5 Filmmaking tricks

Speaking of turning my warehouse into a jungle at night, we have the French turnaround, which is another technique that I used in that same Film Riot episode,
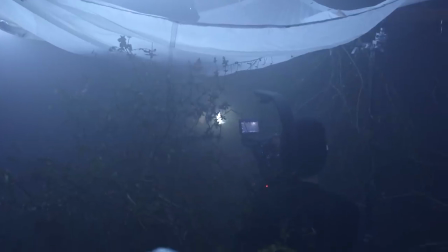4:14 where we didn't have enough to make a full 360 jungle we just had the one section of warehouse set up to be that jungle at night
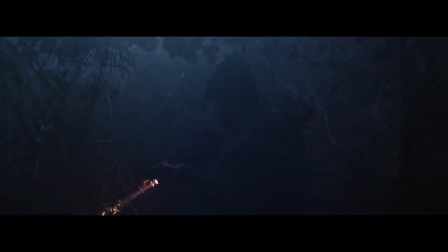4:22 so when we cut to what our characters were looking at we did what's called a french turnaround where we just shifted some stuff around and
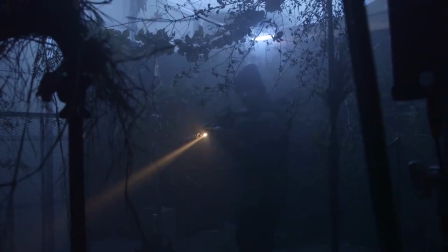4:28 then put the other character in the same space and made it look like we were looking in the opposite direction where in actuality we didn't turn the camera
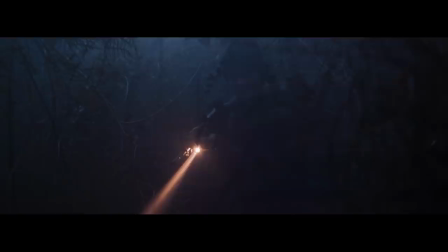4:34 around at all we just shifted things around and moved our 180 to make it appear as though we were but
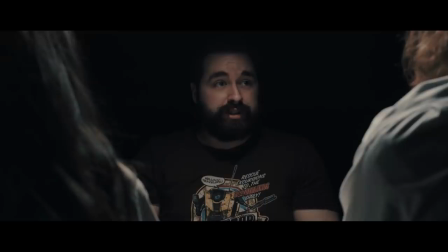4:39 we also did it in a domain ad that we did where Justin and Emily are interrogating Josh,
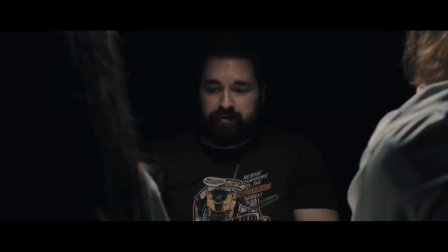4:45 and it would have taken too much time to try to set it up both ways because of how we set up the scene and the lighting, so we just made this a French turnaround as well. Since it was just a black background, you cannot tell that we didn't actually flip the camera, that we just set Josh where Justin and Emily once were.
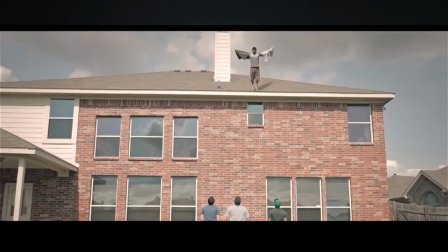5:00 Then for my fifth filmmaking trick, we have something that I've used twice, right here, and later on right here.
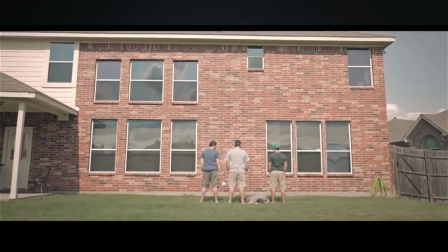5:08 and that of course is getting your actor to fall and land all in one shot which kind of goes in the same thought process of that stop motion effect that we did before although not stop motion where you're blending a few elements together all within one shot to make it work first of
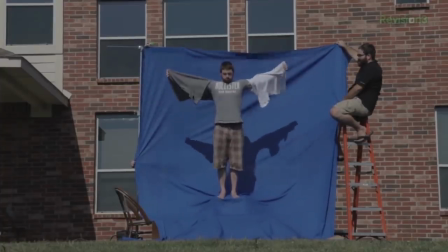5:23 course your actor starting at the high place and acting falling off of course in the josh version he wasn't actually on the roof that was green screened
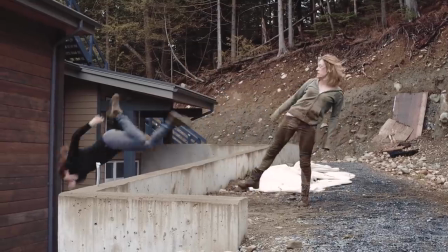5:30 in as well but then in foot chase our actress was at the top and was a stunt woman so she did actually take the fall to
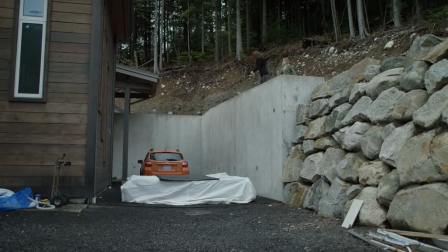5:37 the ground but to mats so we got the first bit of her actually taking the fall to the mat then we removed everything had her on the floor
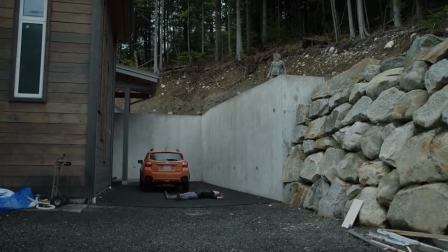5:44 she throws herself into the air and takes that final hit and then we stitch those two together with a camera move in post and it
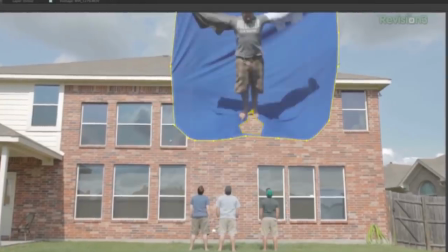5:51 all works together seamlessly with josh it was a matter of again green screening him onto the roof with that composite
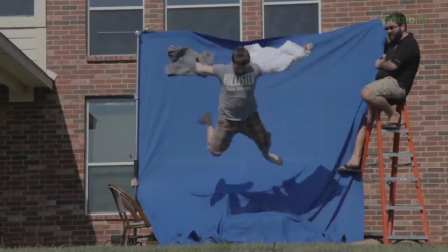5:57 then getting a bunch of versions of him falling on a blue screen because we didn't have a lot of room to move,
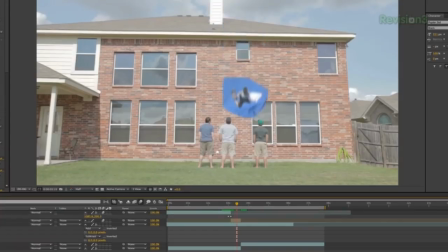6:03 stitching those together, and then hitting the ground just like we did in Foot Chase,
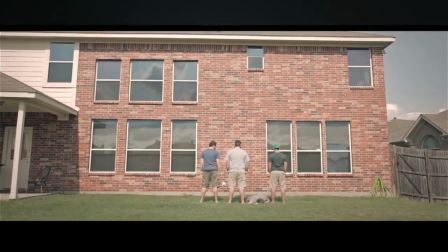6:08 stitching all those pieces together with the digital camera move, and it all works really seamlessly. And this sort of technique can be used in a litany of ways. It doesn't just have to be an actor falling from a high space and seeing the hit. There are a lot of different uses for this sort of idea, just like all the rest. It's taking the idea and molding it into the thing that you're trying to accomplish. The only bummer with the Josh version is, of course, right here.
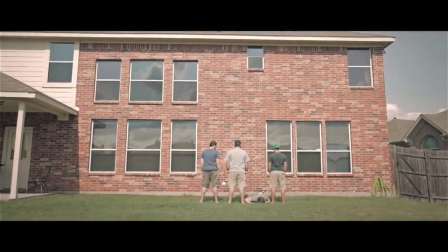6:30 The shirts just magically vanish. That's the only thing. If we wouldn't have forgot the friggin' shirts, that would have been a great shot. But we did. But we did. We were so cold. Almost. Almost. Almost. i know we said five but there's there's six and for that last tip we have spray painting bulbs we showed this a long time
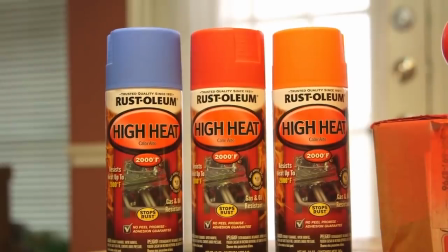7:00 ago and of course it has to be high heat spray paint not just any kind of spray paint but you can spray paint a bulb any kind of color
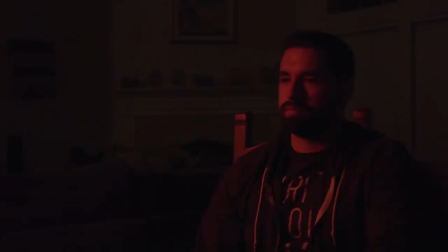7:06 and then you just now have a gelled light i've used this so much and there's a lot of applications you can do for it like maybe creating cop lights or creating some kind of alarm system whatever it is just the idea of spray painting a normal bulb and you can spray paint several not having to buy gels and then popping those in a can light. It's such a great DIY technique that's so useful, so cheap, and I still use to this day. We've actually done a ton of lighting sort of hacks like that over the years that I still use to this day,
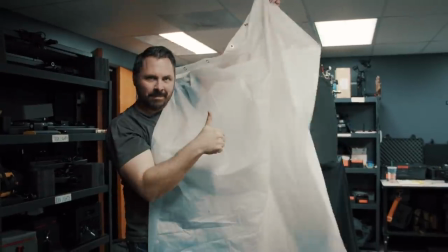7:34 like a shower curtain as diffusion, which we've shown in a recent episode that I'm still using those shower curtains all the time. I just love how those work. They work really well and are a lot easier to work with than a lot of diffusion that we have. So check those episodes out below as well because you know i talked about them and we put links down there too because i talked about them so that's it some of my favorite filmmaking tricks that we've done over the past 10 years but now i want to know what are some of your favorite filmmaking tricks so post those in the comments below and of course check out the notes for links to everything we talked about here and until next time don't forget to write shoot edit repeat we were so cold